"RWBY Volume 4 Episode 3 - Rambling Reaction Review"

Hello, everybody! Welcome back to yet another episode of Ruby Rambling Reaction Review. Today, we'll be looking at Volume 4, Episode 3 of Runaways and Stowaways.
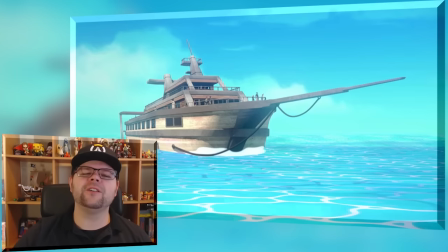(0:11)
Scene 1, The Open Seas. Our first scene reunites us with everybody's favorite stray, Blake.
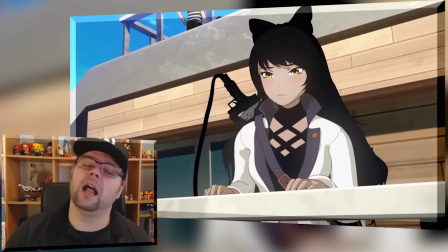(0:19)
She is traveling by boat alone, and boy is she nervous,
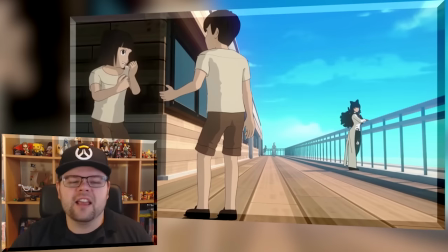(0:25)
like a long-tailed cat in a room of rocking chairs. she's getting spooked by kids and jumpy over the friendly captain
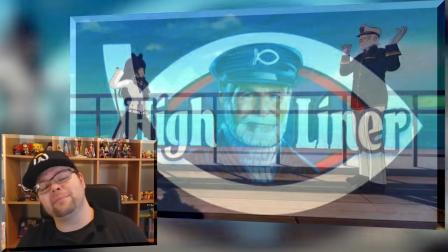(0:33)
who doesn't have a name just yet so i'm gonna call him captain highliner story wise the captain approaches her explaining that
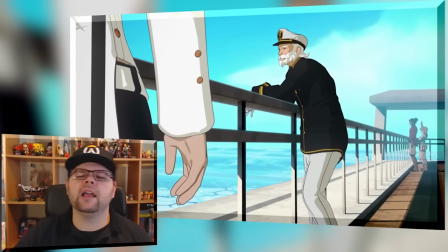(0:41)
traveling by ship is the long and boring way over flying
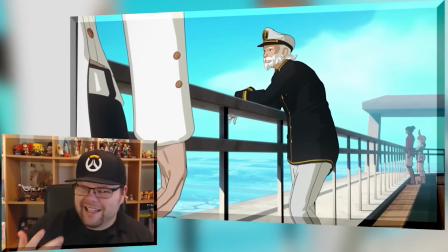(0:46)
so while he says he struck up a conversation
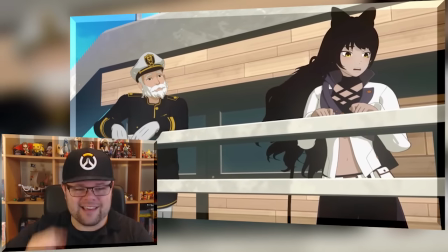(0:50)
with blake because those traveling alone have the best stories i think it's more because he knows a nervous wreck when he sees one.
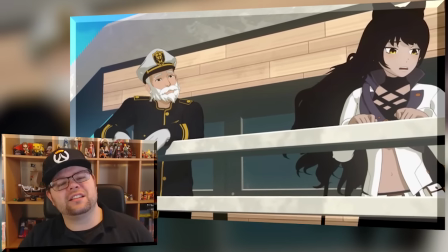(0:59)
And sometimes a quick conversation is enough of a distraction to calm a person like that down. Now, I really enjoyed their conversation, especially at the end after the kids spook Blake.
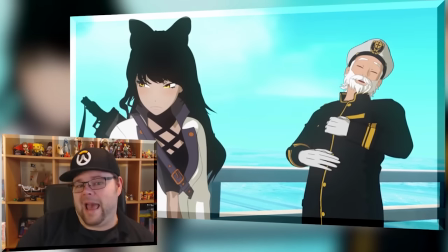(1:12)
The captain's laugh to Blake's pouty face after being called out for her paranoia.
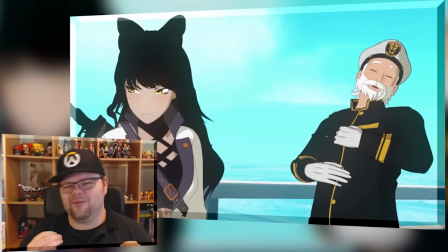(1:17)
It's these sort of little interactions that really help the characters feel more alive.
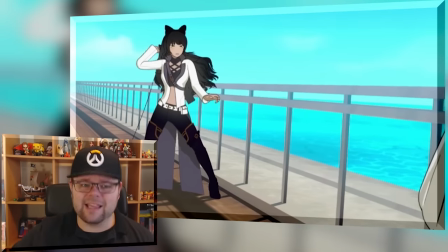(1:22)
Now, back to Blake, she is sporting her new outfit,
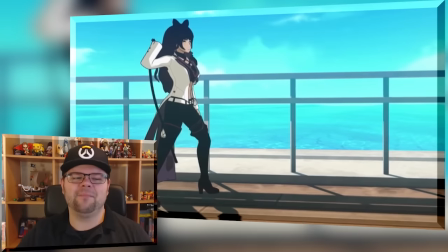(1:27)
still very pirate-like in my books, but she does rock those thigh-high boots.
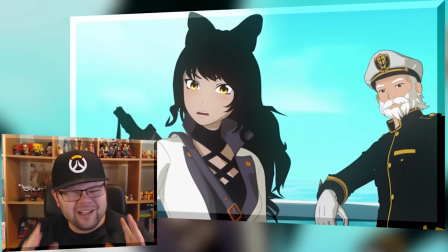(1:33)
For her, out of everything though, more than ever, I really, really now notice that her eyes pop out more than ever.
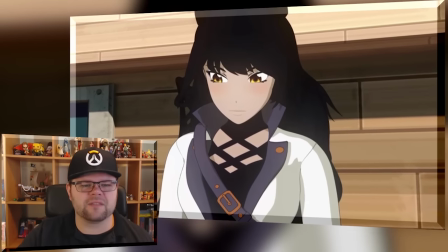(1:41)
Not just the color, but their expressions. So much more emotion, just from the eyes,
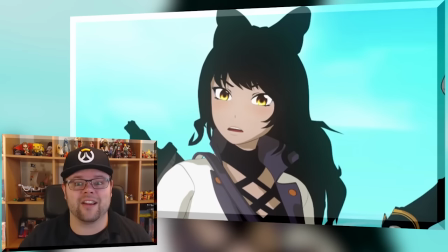(1:48)
glancing down while depressed or shifting side to side when scared by the children. all nice little touches again making everything feel more alive lastly seeing blake without her bow at the end is probably the biggest change overall for me it's not that i don't like
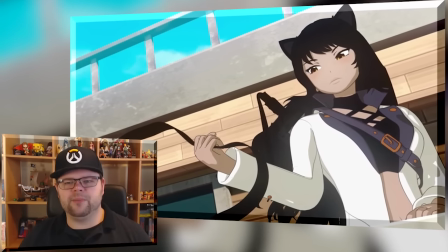(2:04)
the cat ears don't get me wrong it's just that the bow has been such an iconic
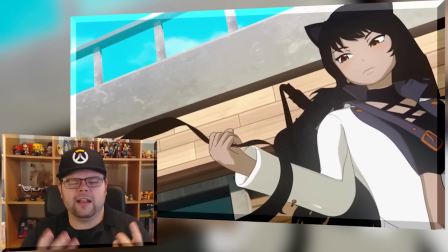(2:09)
look of hers it's been an iconic part of her character and it was
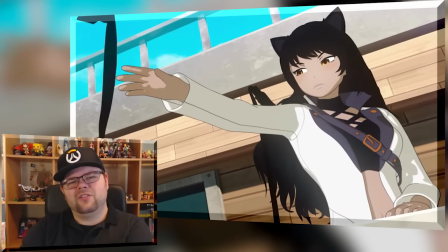(2:13)
almost not really surprising but it was kind
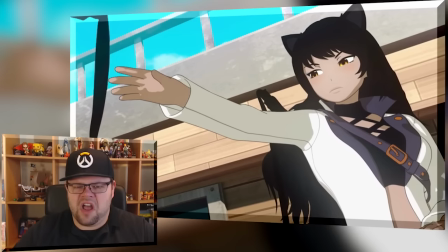(2:19)
of weird just seeing her throwing away just so nonchalantly it was an important moment for
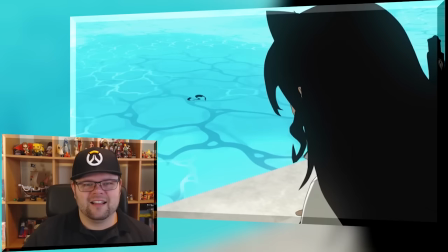(2:24)
her character but in the end the scene just only had me whelmed on one last note before moving on the scene's backdrop itself is rather
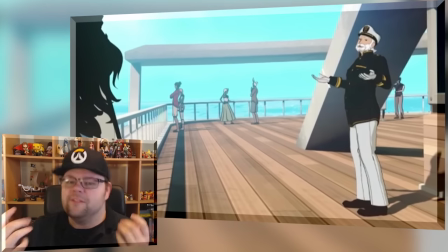(2:34)
well done the background characters look to be fully rendered with no janky looped
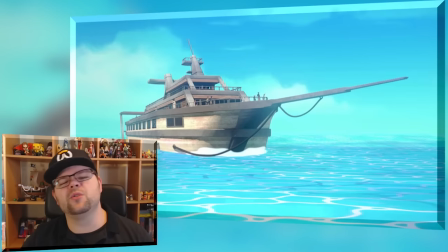(2:40)
animations uh the ocean looks beautiful as well almost like the water in the Wind
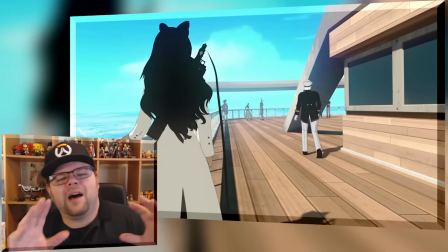(2:45)
Waker HD, not to mention the camera slightly bobbing up and down with the waves of the ocean. It's a nice added touch just to kind of make you feel like you are actually on the ship getting seasick with the rest of them. Scene two, the Zhao Longhouse. Yang!
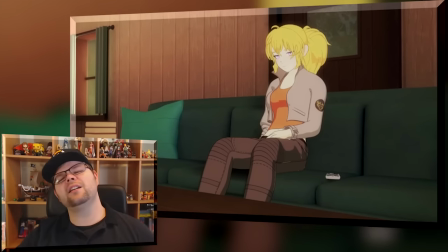(3:04)
Yes, we finally get our first scene with Yang, relaxing on the couch at home with Zwei in his bed next to her.
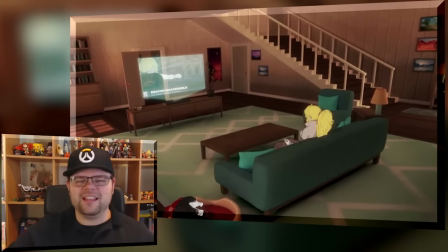(3:10)
But before we talk about Yang, a quick bit of commentary on their home. The Zhao Long home is basically the home that I would like to live in. Screw the Snee estate. Even if it's built from like pure marble, that place is too much like The Shining.
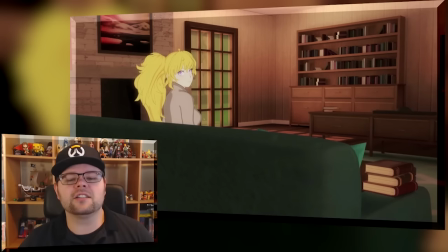(3:24)
I keep going back to that, but it creeps me out. But the Zhao Long's home seems so peaceful and relaxing.
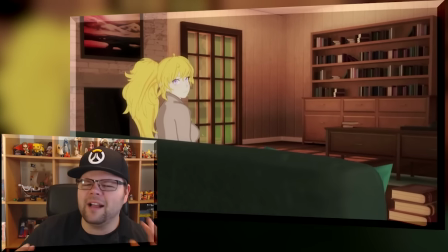(3:31)
Everything's built from wood. Even here for a few seconds, there's no music. But if you listen in the background, you hear nature as the background noise.
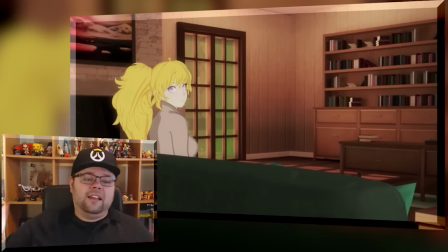(3:40)
The wind's blowing. Birds are chirping. It's just so good in comparison to the Schnee estate.
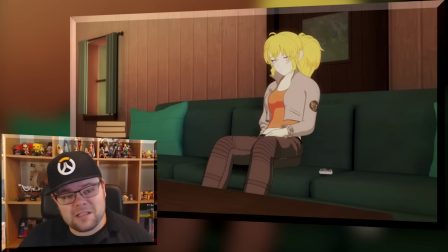(3:48)
Moving on. Yang is not doing that well in comparison to Blake.
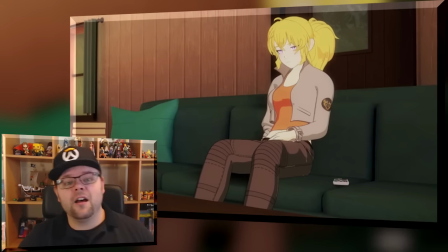(3:55)
She's bored, depressed, definitely not whelmed. Before she starts channel surfing, she glances over at some books next to her.